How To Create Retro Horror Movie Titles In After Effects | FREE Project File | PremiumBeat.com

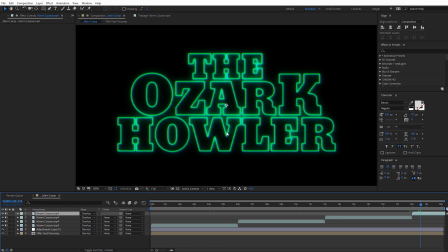Another thing I like to add in is some kind of white flickering film grain, and I've included a file of that. Here's some retro white film grain that you can use with the project file as well. So I'm just gonna drag that in here and place it atop everything again.
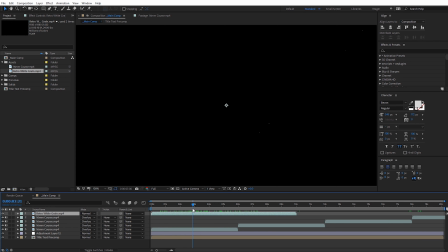And this clip's actually 10 seconds long, so you'll probably just have to use 2 copies of it. So I'm gonna set this to be a screen blending mode. And now we go ahead and scroll through here, you're gonna see kind of that white flickering of that white grain.
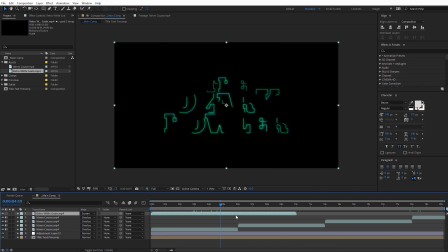There's quite a bit on this, kind of an exaggerated effect. I'm gonna go ahead and do a quick RAM preview of this just to kind of see what that looks like.
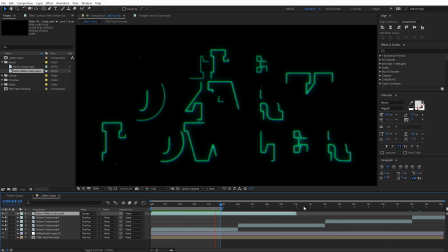There we can see the actual white film grain. Quite a bit of it there, flickering very quickly. Again, it's kind of a stylized look for this particular title.
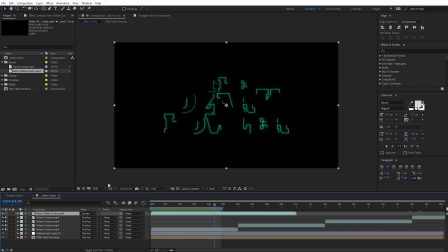If you want to dial back how much white grain there is, one easy trick you can do is just hit T on that for the opacity and kind of lower the opacity, and some of the smaller granules there won't show up as prominently, so that kind of dials back how much you can actually see.
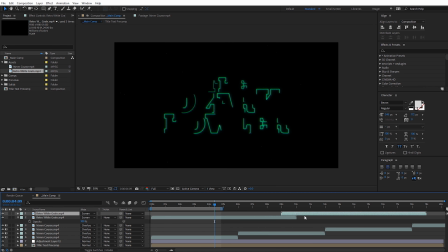I'm gonna leave it at 100%, and I'm actually going to duplicate that and just drag a second copy of that over, so it's just covering up the entire kind of composition timeline. All right, now that we've got that stuff set up, we're getting near the end here. Hopefully you guys are still with me.
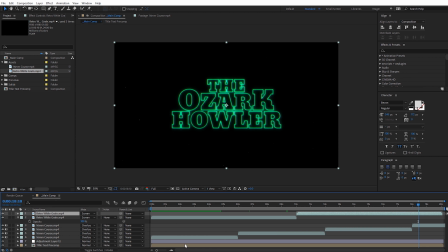We're gonna do a few extra tricks that I like to do. If you made it this far, congratulations. And let's go down here, let me show you kind of why we pre-comped our text together.
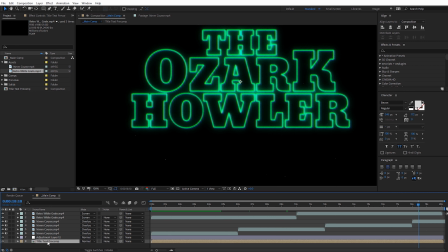This is one thing I really like quite a bit. So we're gonna select our text comp, and we wanna set it to a screen blending mode. And what we're gonna do is we're actually gonna create kind of a ghosting effect around the text here.
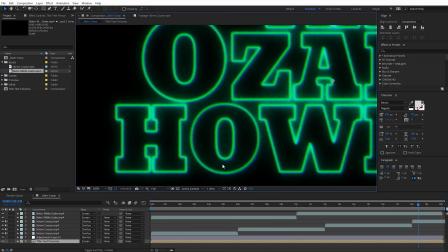It's gonna be very subtle, but this goes a long way. It looks really cool, almost kind of gives it more of a 3-dimensional look.
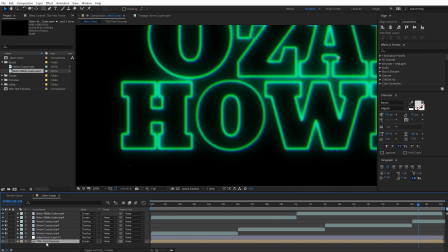So I'm gonna select my text title pre-comp here, and I'm gonna duplicate it once, and on this second copy down here, I'm gonna hit enter.
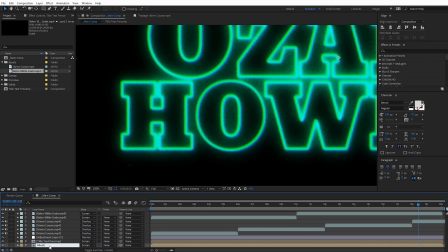We're gonna rename this Ghost, which is appropriate here for our horror movie titles. And then I'm gonna hit T on the keyboard for opacity, and I'm gonna dial this down to like 10%.
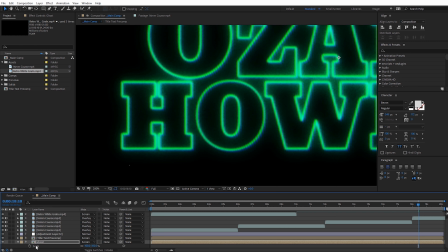And then I'm gonna hit S for scale, and for this, we're gonna scale this down to 95%. And now you can see we're getting kind of this ghost outline, almost like a reflection around our text here.
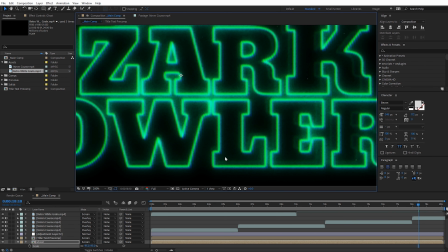I'm actually gonna dial down the opacity even more because I think it's a little too high, and I might scale it up a little bit more as well.
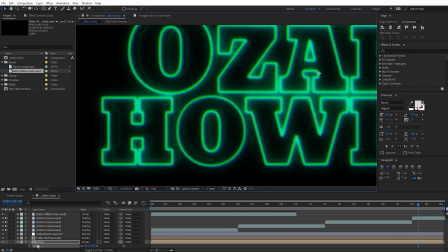This may differ on your text, kind of what looks best, but let me go back here to the opacity and style this down to 8%. So really faded there. Again, it's gonna be super subtle. And then for scale, I'm gonna have this be like 97%. And then what I'm gonna do here is I'm gonna duplicate that ghost composition again.
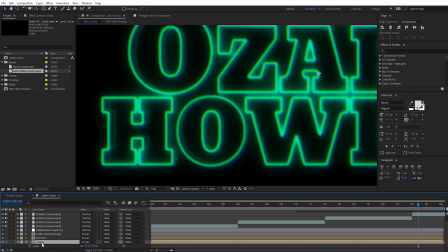So Control D. And then on that second copy we just did, I'll go back to scale. And let's scale this down to be more like probably 94%. And if we want to, we can lower the opacity on that even more, maybe like 5%. So you can kind of see we're getting this slight ghosting effect around the text.
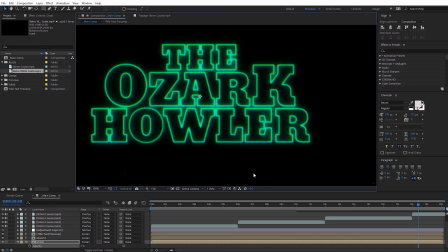Almost looks like it's an imperfection, maybe with like when it was scanned in on the animation cell. You know, if they put this on like some glass or something when they were creating this.
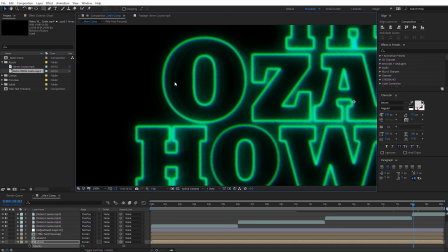You know you're doing it right if you can't tell if it's an actual imperfection on the video and it's intentional, or if it's just the astigmatism in your own eyes.
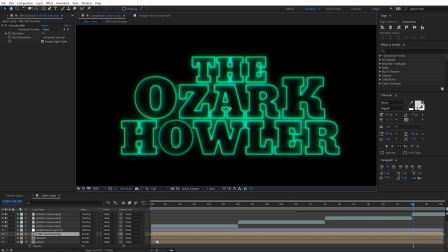All right, now let me show you another trick we can do with the hue and saturation effect, actually on our main titles, and you can actually do this on your ghost titles as well if you want. But I'm gonna select my main text pre-comp here, and let's come up here to the 12-second mark. That's right where kind of everything completes there. And what I'm gonna do is with that comp selected, come here to Effect, go down to Color Correction.
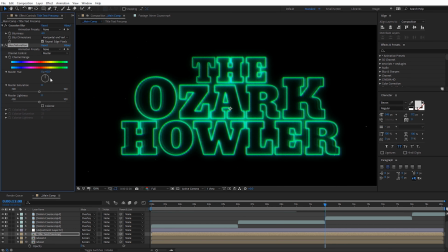We're gonna select Hue and Saturation. And what's cool about this is we can just adjust the master hue here, and we can actually change the colors of our text. So if you wanna just quickly preview what your titles might look like with a different color, this is a quick, nice way you can do that. Now, something else we can do is right at the end here of that 12-second mark, let me zoom in here.
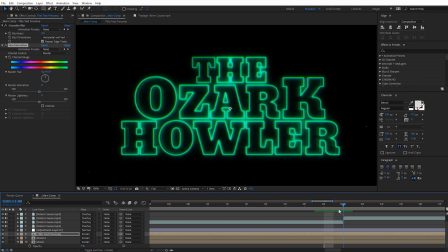So basically one keyframe before that. So let's say right when these titles kind of kick on at the end, maybe we want to change the color of this to something more menacing. So I'm going to come over here to our hue and saturation, do a keyframe here on the channel range. And then if we just move over one frame, let's go ahead and change this to be red. Yeah, something kind of like that looks pretty good.
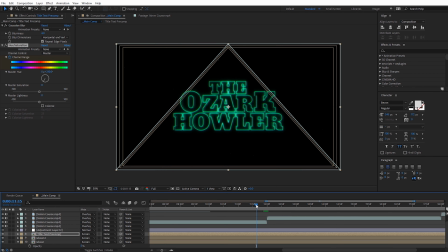Similar to Stranger Things, I suppose. And we can preview what this might look like as that ends there. So let's go ahead and preview this. And now we can see that. And that can be a nice, cool way to do a color change if you want that on your text. Again, just giving you another option there.